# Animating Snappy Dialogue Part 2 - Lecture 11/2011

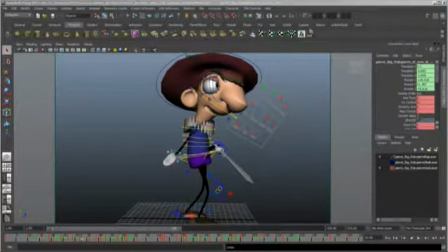[33:12]
Okay, so what I'm going to do is I'm just going to delete the rotation key right here. And I think that'll smooth things out a little bit more.
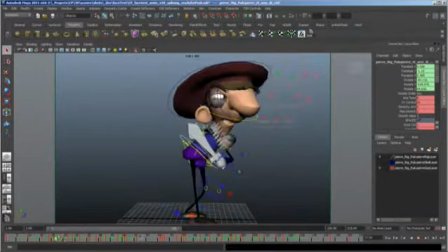[33:23]
Yeah.
Posing as the devil.
Yeah, that looks better.
Think posing as the devil.
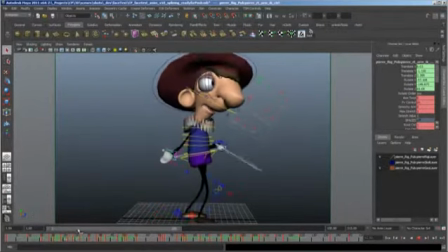[33:29]
Okay.
Think posing. Think posing.
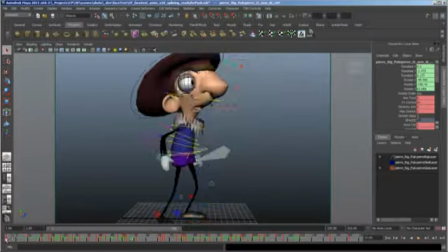[33:35] Think posing as the devil. Think posing as. Think posing.
All right, so I'm happy with that hand in those that first second now.
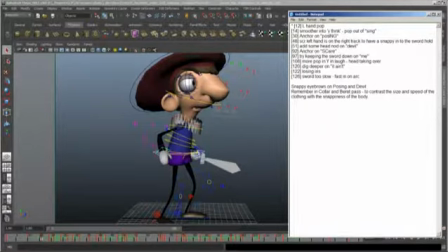[33:46]
All right, so that's addressed. Smoother into, you think, pop out of sing.
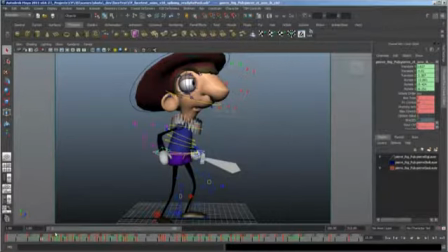[33:54]
Okay, so
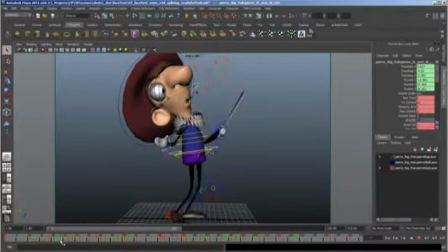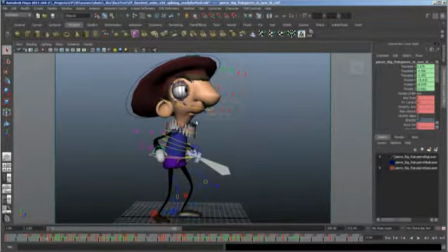[34:04]
okay, so this is basically a snappiness note. So on the po of posing, it's really our first big chance to make the animation really snappy. So let's watch it just a couple times.
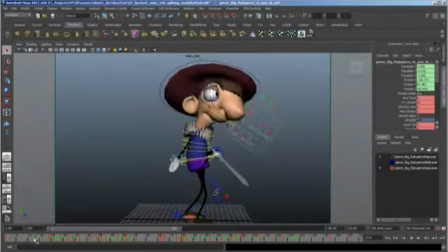[34:20] Think posing. Think posing.
So what I'm going to do is I'm going to have the anticipation on his body just go a little bit longer.
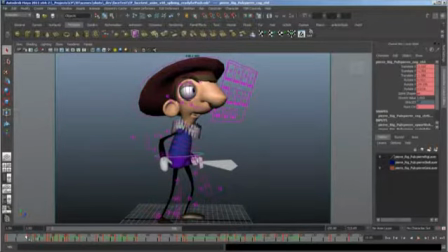[34:36]
Okay.
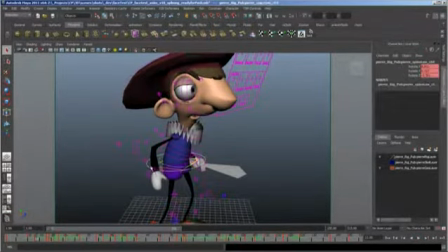[34:37]
So actually I'm going to grab all the keys in his spine, his root, his neck, and his head.
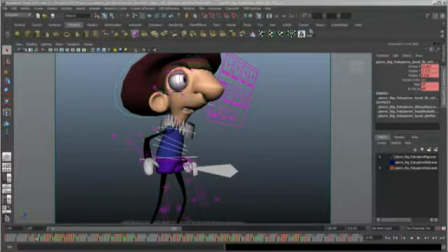[34:48]
And as you can see, they're all on the same frame. And some of them actually have flat tangents on them. It's probably why it feels like it's coming out of a slow out, because it is.
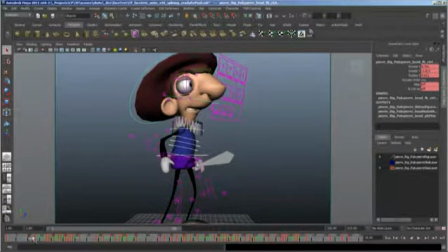[35:02]
And let's see if we can make this a little bit smoother into the anticipation and then pop out on the po of posing.
You think posing?
All right.
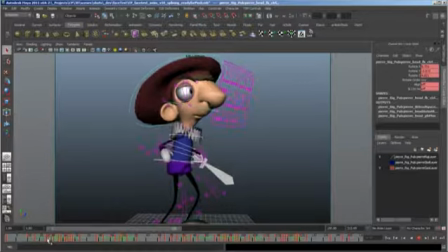All right, so what I'm noticing is on frame 13 right here and frame 18, we kind of have two very different dynamics in the spine. So what I'm going to do is, first thing I'm going to do is I'm going to save it.
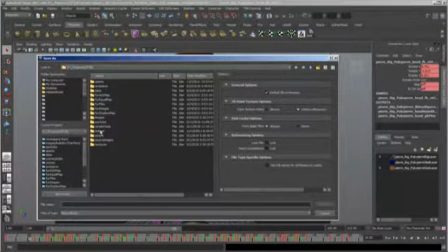[35:40]
You know, this is how you do it. This is the workflow. I don't know what's going to happen, so I'm just going to save it. I'm going to set a key on 10, set a key on 18.
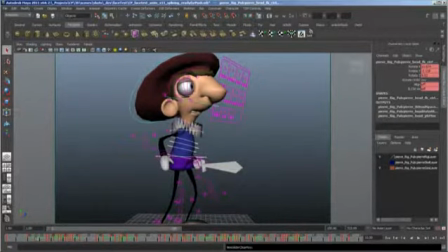[35:54]
I'm going to delete 13. And see what happened in the spine right there? So now I know, I mean, just by definition, because I deleted a key in between two other keyframes, I know I have a smoother transition between. It's not necessarily what I want, though. So because I deleted it, I know I have, Maya is stepping in and saying, oh, okay, well, you want this smooth, here you go. But now I have to fix it. So let's just watch what we get when I deleted that key.
I think posing.
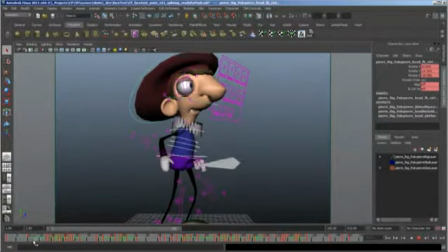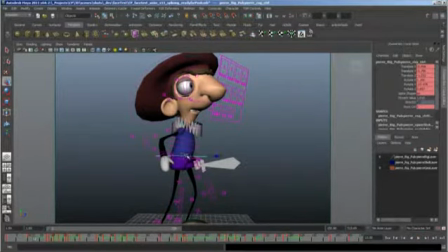[36:41]
Okay, I'm going to just have him, let's see here. I'm just going to have him, you know, we're just going to do a tiny itty bitty bit of overlap just on these two channels.
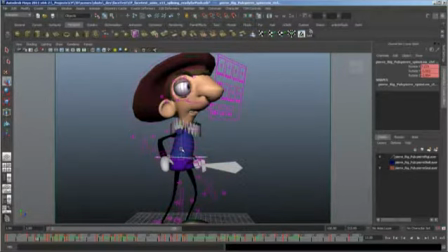[37:00]
And we're going to just bring it back up just a hair. All right, and the reason we just did that was so that it feels like we have just a little bit of slow out, but it's the kind of slow out that we want. It's not just we forgot to change our tangents from flat to spline.